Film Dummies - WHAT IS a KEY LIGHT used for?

Hello! Today we're talking about key lighting. What are the different types of key lights and how to use them technically and in cinematography. This is the first video in a new series that I'm going to start for people wanting to learn about the basics of cinematography and lighting.
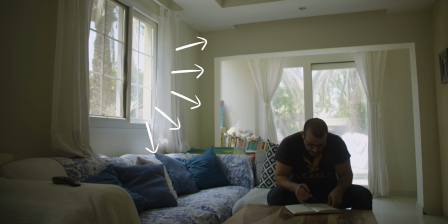17s
So make sure you stick until the end because there's a whole lot of useful information coming your way. To begin with, a key light is the strongest source of light in any scene.
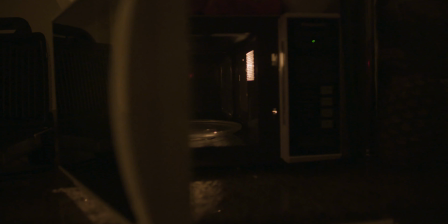26s
It's the windows in a living room, the candlelight in a dark night, the moonlight, the sun, or even the practicals in a room. What we have to master and understand about a key light is that it serves the story for cinematography and continuity purposes.
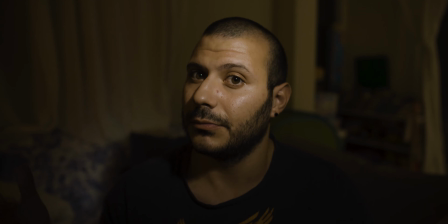44s
Diving into that, in terms of cinematography, a key light could be hard or soft, constant or interval,
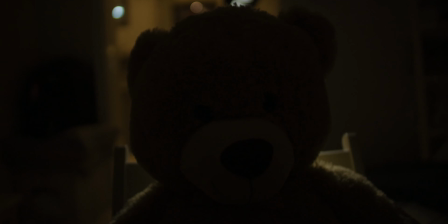56s
high or low at the same time it can be coming from any direction it does not have to come only from the front all these variables and variations have different personalities and characteristics that are going to help
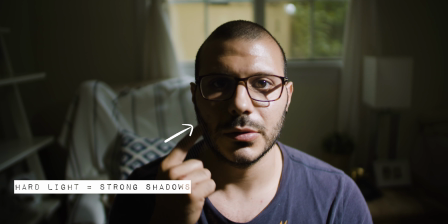71s
you craft your visual style if the key light is hard you're going to have a
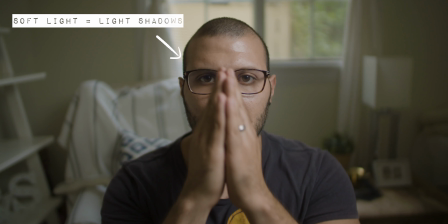76s
lot of deep harsh shadows this will give the scene a high contrast look. If however your light is soft, the light will wrap around your subjects and objects in the scene, giving you a low contrast look.
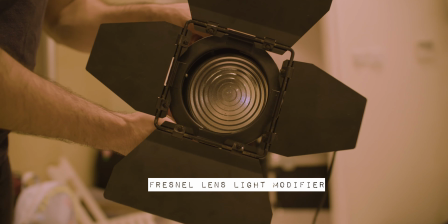90s
To get a hard key light use a Fresnel lens. It's a type of glass lens manufactured specifically for lights so that they can emit light at a certain angle rather than just spread it everywhere.
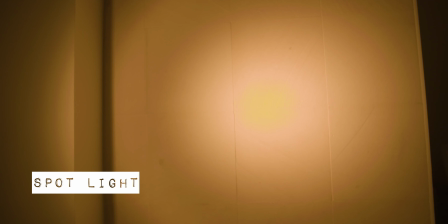103s
The handy thing about it also is that you could either make it into a spot or a flood. That means that the spot of light coming out is either smaller or bigger now to get a soft light there's a myriad of things that
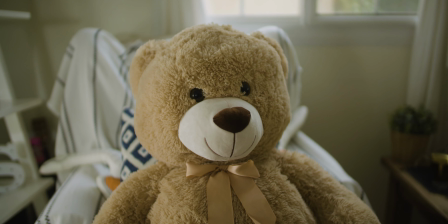115s
you could do you could get hard light and just bounce it off of a wall and that reflected light will basically be more diffused or you could shine
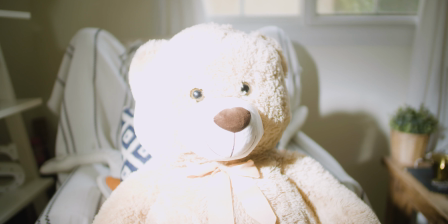123s
it through some sort of like transparent material like a diffusion cloth or a bed sheet or a curtain or even some kitchen paper of
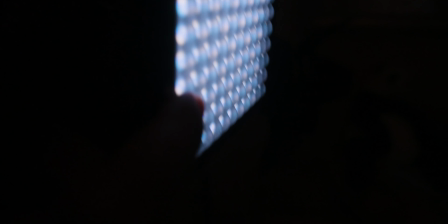131s
course there's also professional grade material that can be used with any light that you have these days every led light that you would buy comes with some sort of diffusion straight from the manufacturer but for me personally I don't feel that that diffusion is actually soft enough just don't forget that these diffusers actually cut the intensity of the light and another important thing that
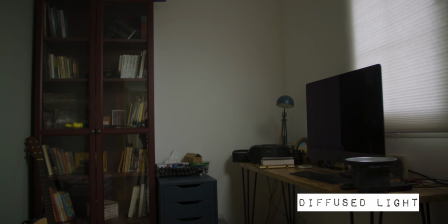152s
you need to know about soft lights and diffusers is that they just spread light everywhere so it's
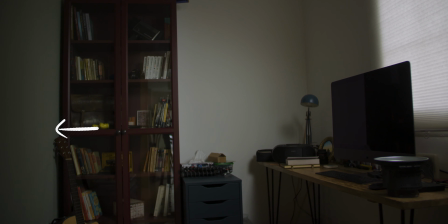156s
actually a little bit harder to make that light more directional to cut the light and make it more directional you could use some black flags or you could use a professional grid that would give the light some sort of light direction now here comes the fun part a key light takes the characteristics of an available light as available naturally in the scene and imitates it this breakdown of characteristics of light should always happen with you you need to see what source of light you're trying to create and you need to take on its characteristics and try and make it with your own lights whenever you're outside even at your home whenever you're doing anything just watch how light reacts with surfaces what are the characteristics of the lights the different colors and shades and hues of the light basically each light in our normal day life has certain characteristics and to make the viewer believe that your lighting and cinematography
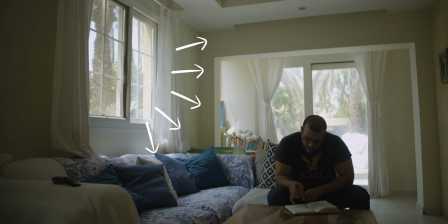206s
are realistic you have to nail these characteristics let's take some examples and start with a living room during the day the
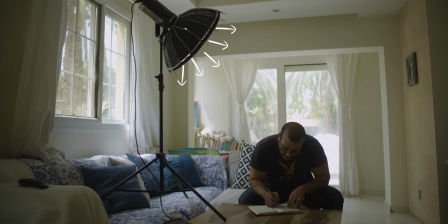215s
living room would be lit mainly from natural light coming from the outside through the windows into that room so our key light needs to imitate that
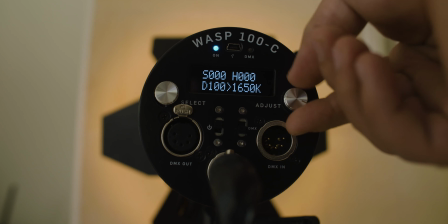226s
so let's break it down daylight coming through the windows is around 5000 kelvin kelvin is the unit of measurement used to measure
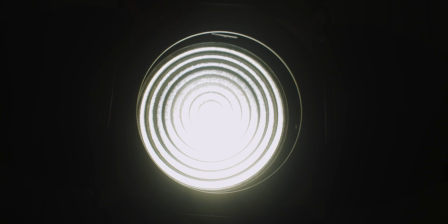233s
the hue and the color of the light the higher it goes the light starts going bluer and bluer and bluer and the lower it goes the more yellowish and orange it becomes so in case of this natural daylight coming in from the room what we need to do is find a daylight balanced light or we could use blue gel on a tungsten light to change its temperature another word for this color or hue is also temperature so whenever someone says light's temperature that's
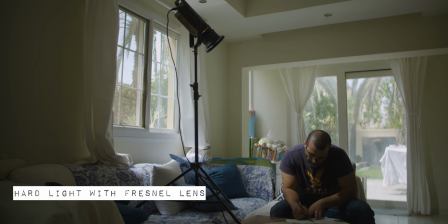258s
what it means it means the kelvin or the color or the hue again the daylight coming from the outside can be hard or soft if the sun is shining straight through the house the light is going to have hard light characteristics if it's just midday however the light outside just bounces everywhere on all white surfaces and any reflective surface that it So it's coming from all directions and
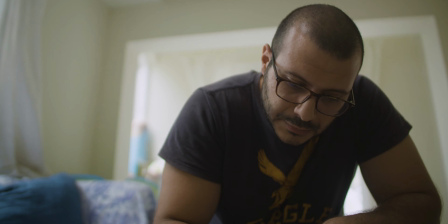280s
it's very dispersed and that light coming from the outside just becomes a bunch of diffused white light
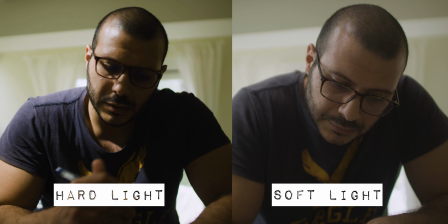286s
Now you could choose your light to be hard or soft depending on your visual style So if you want it to look like that great or if you want it to look soft even better But we need to follow the characteristics of the natural light for us to actually be able to achieve a realistic looking light the key light can also take the form of a sunrise or a sunset so if you
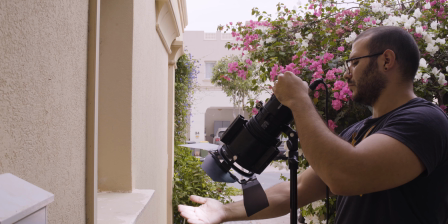305s
want your scene to have a sunrise look or a sunset look it will still have it even if it's indoors if it's indoors and the sun is rising
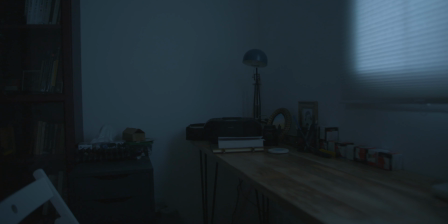312s
usually the color of the light coming through the windows is a little bit bluer and it's very soft it usually has a very washed out low contrast feeling if you want to portray a sunsetty or late afternoon kind of feel the light has to be a little bit more yellowish and orangey,
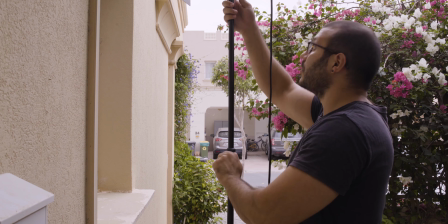329s
let's say you're on a beach house and you want that really nice shining piercing sunset light coming into the rooms to imitate the characteristics of that light. The light needs to be a little bit lower than usual because the Sun is actually setting. Next time you see a sunset from an indoor place, focus on how the light enters the room.
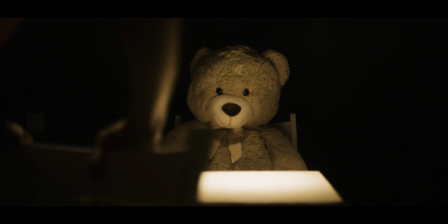347s
It enters almost on an eye level and that's where your light needs to be.
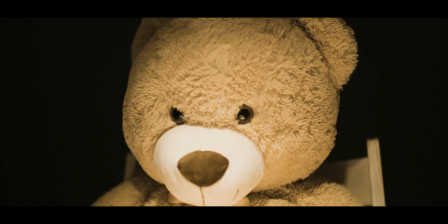351s
In this scene, the key light is emulating an interrogation room light bulb. It emits a harsh hard light that creates deep shadows on people's faces and causes them to look more menacing and is also yellowish in color
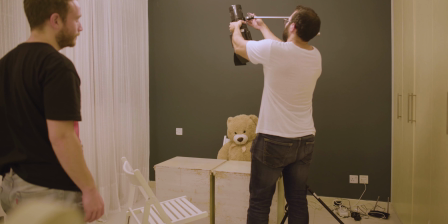365s
these interrogation room lights specifically in films are usually portrayed to
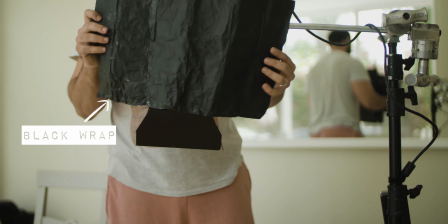370s
have some sort of cone shaped thing on them and to copy the characteristics of that light we use the spotlight with a fresnel lens and we covered it with some black wrap so that we could
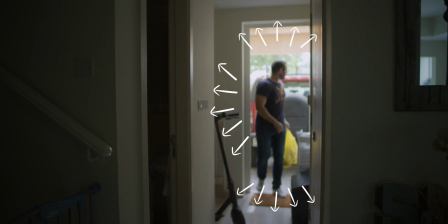380s
have that cone shape and have the light only shining on our talent and And yet another example,
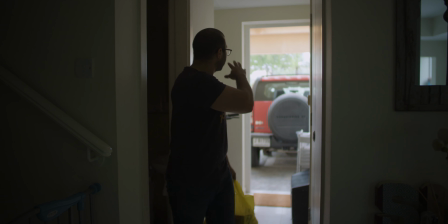386s
the key light here is coming from the back of the shot.
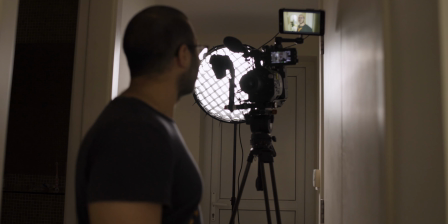388s
This is a great example of how to create depth in your scene by placing all your highest highlights in the back of your shot,
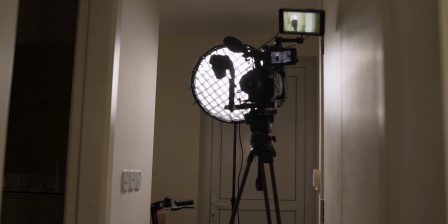396s
creating an illusion of an open endless space. The light coming from the outside is again daylight balanced and is bouncing everywhere and coming through the house when the door is open.
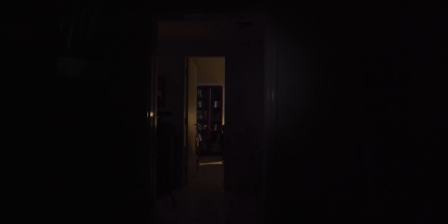406s
The key light could also take form of an interval key light. Now an interval key light is whenever the light is just not constant. so think of things like candle
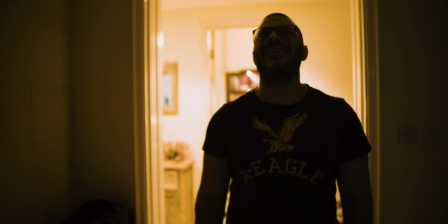415s
light or lightning or police sirens or even fireworks anything that is not constant and continuous lighting we're going to take the candle light as an example and what we need to do is to emulate
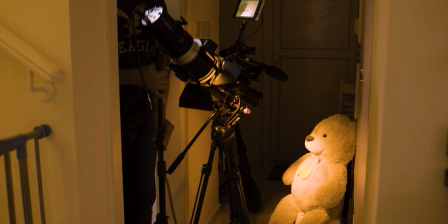428s
the characteristics of the candlelight the characteristics here are random flickering very very warm temperature and color and the intensity of the light is
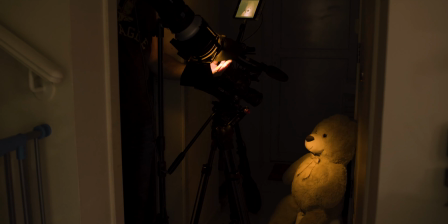437s
actually quite low and it varies it's not always the same intensity sometimes the flame
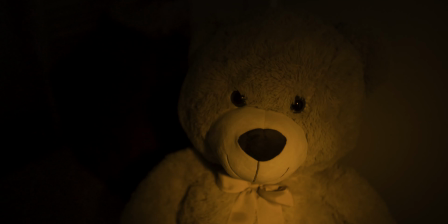441s
is bigger sometimes it's smaller this is how candle lights are our key light needs to
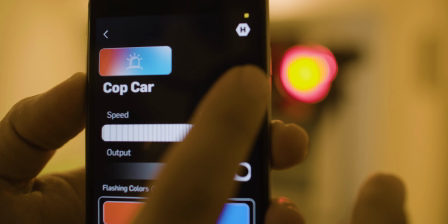446s
work exactly the same so we sell the effect some lights and fixtures can make your life so much easier because they already have these effects built in when it comes to continuity in lighting this means that the light needs to make sense and by making sense what we mean is that if the light is shining through the windows from the left of screen it needs to stay that way in any shot that you have.